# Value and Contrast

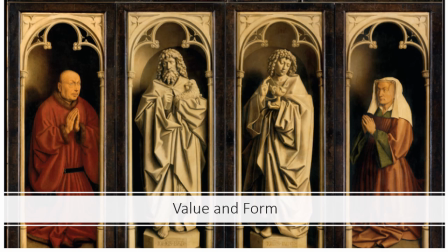They're 2D, literally 2D, but they give the illusion of 3D, and that is achieved through contrast. It's a little bit of background on this. This painting is actually just a section of a painting, and it's by Jan van Eyck, and he's like the father, I guess, of oil painting, and he utilized this method called grisaille.
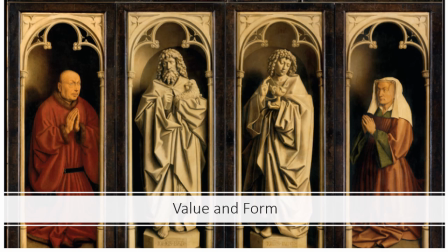I'm sorry, I can't say it. It's French. Grisaille? I think it's French. Anyway, and basically what that means is artists would start with a black and white painting full of value contrast, and then they would lay transparent layers of color on top of it. So here, the two middle images are left just in their gray states.
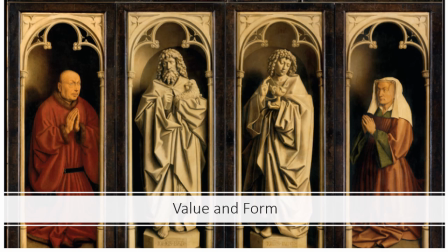And to me, to my eye, they're more powerful embodiments of three-dimensionality than their colored-in subjects to the left and the right. That's just my opinion, but I think that the two central forms are more 3D in appearance.
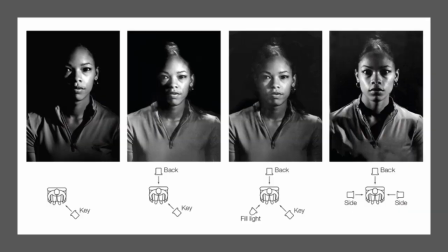But that's all achieved through value contrast. And so let's talk a little bit about more contemporary stuff. The game of value that is used to create the illusion of form and even space. So I will tell you a little bit more about space in a different lecture, but you guys understand that space is like the background.
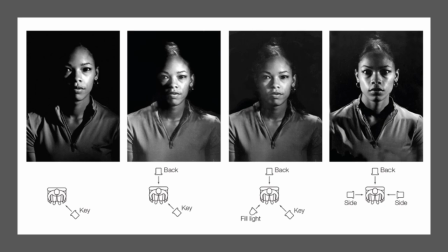It's the area. It's not a form. It's not an object. It's like the context, right? It's the room that's around your objects. But anyway, the illusion of form and space that's achieved by value contrast is often used in film and in set design.
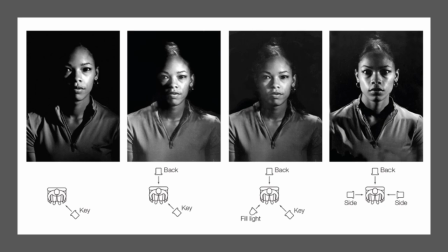So here's an example of an experiment done by Hebert Seidel. And he experiments with the outcomes of a subject and mood when different lights are placed in different orientations. So we're going to look at these images from left to right. In the leftmost image,
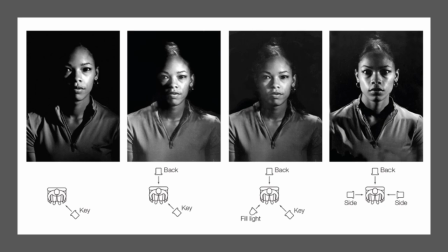a key light is placed at a 45 degree angle, and you can tell it's at like the off of her left shoulder. It's shining onto her, right? You can see that. If you add a backlight in image two,
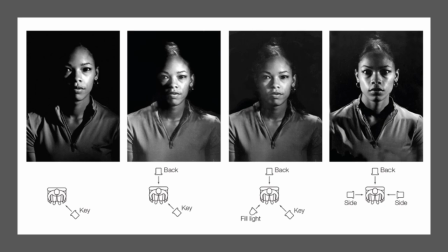so adding a light behind the subject further separates the actor from the background and adds more definition. You can see that on her shoulders. So see in the leftmost image, you can't really tell where her shoulders and are separated from the background, but adding a light behind her definitely shows us where her shoulders are.
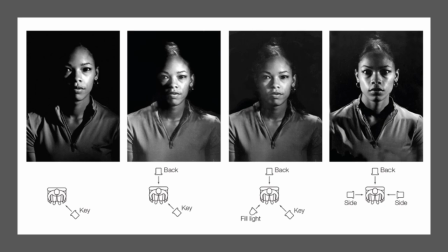Let's see, number three, the third image has an addition of something called a fill light. Now, the fill light is not as strong or as bright as the key light. Just keep that in mind. It's more diffused and it's softer, but you can tell that by adding that fill light off of her other shoulder, off of her left shoulder,
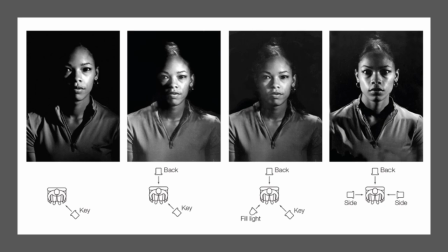it decreases the intensity of darkness, both in the background and in the shadows. So you can tell by her jawline is more defined, and then the background is less dark. And what this really does to a subject in film is it makes them more approachable, less formidable.
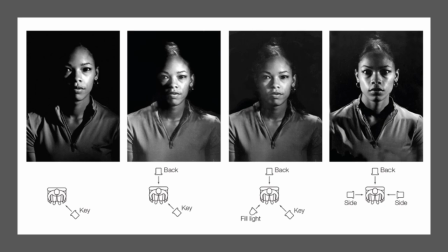So she appears, subconsciously, I guess, to be a little bit more friendly. Now, the last image, the one on the far right, is completely different. So here, what we've done is we've taken three lights, all of the same brightness,
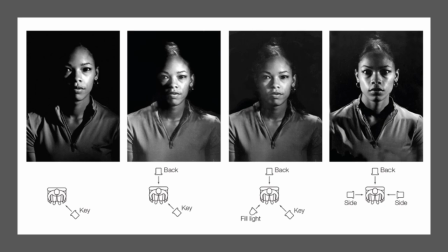and one of them's in the back, like normal, and then two of them are on the sides, directly 90 degrees to the subject. They're facing each other. And what this one does, it really increases the drama. I'm sure you can tell that. It makes it very dramatic. But it also enhances the form's volumetric characteristics.
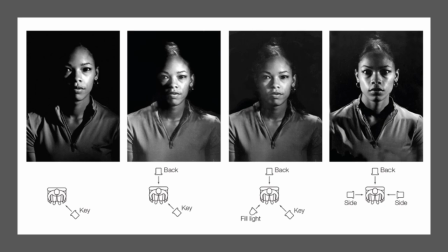So often, if you ever go to a museum that's like that only features sculpture and they're not enclosed in like the glass cases, a lot of times what you'll see is if you go into these museums, like I think the museum,
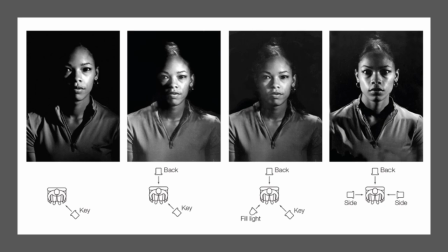the sculpture museum in Dallas does this, but they'll place windows or lights on the sides, of course.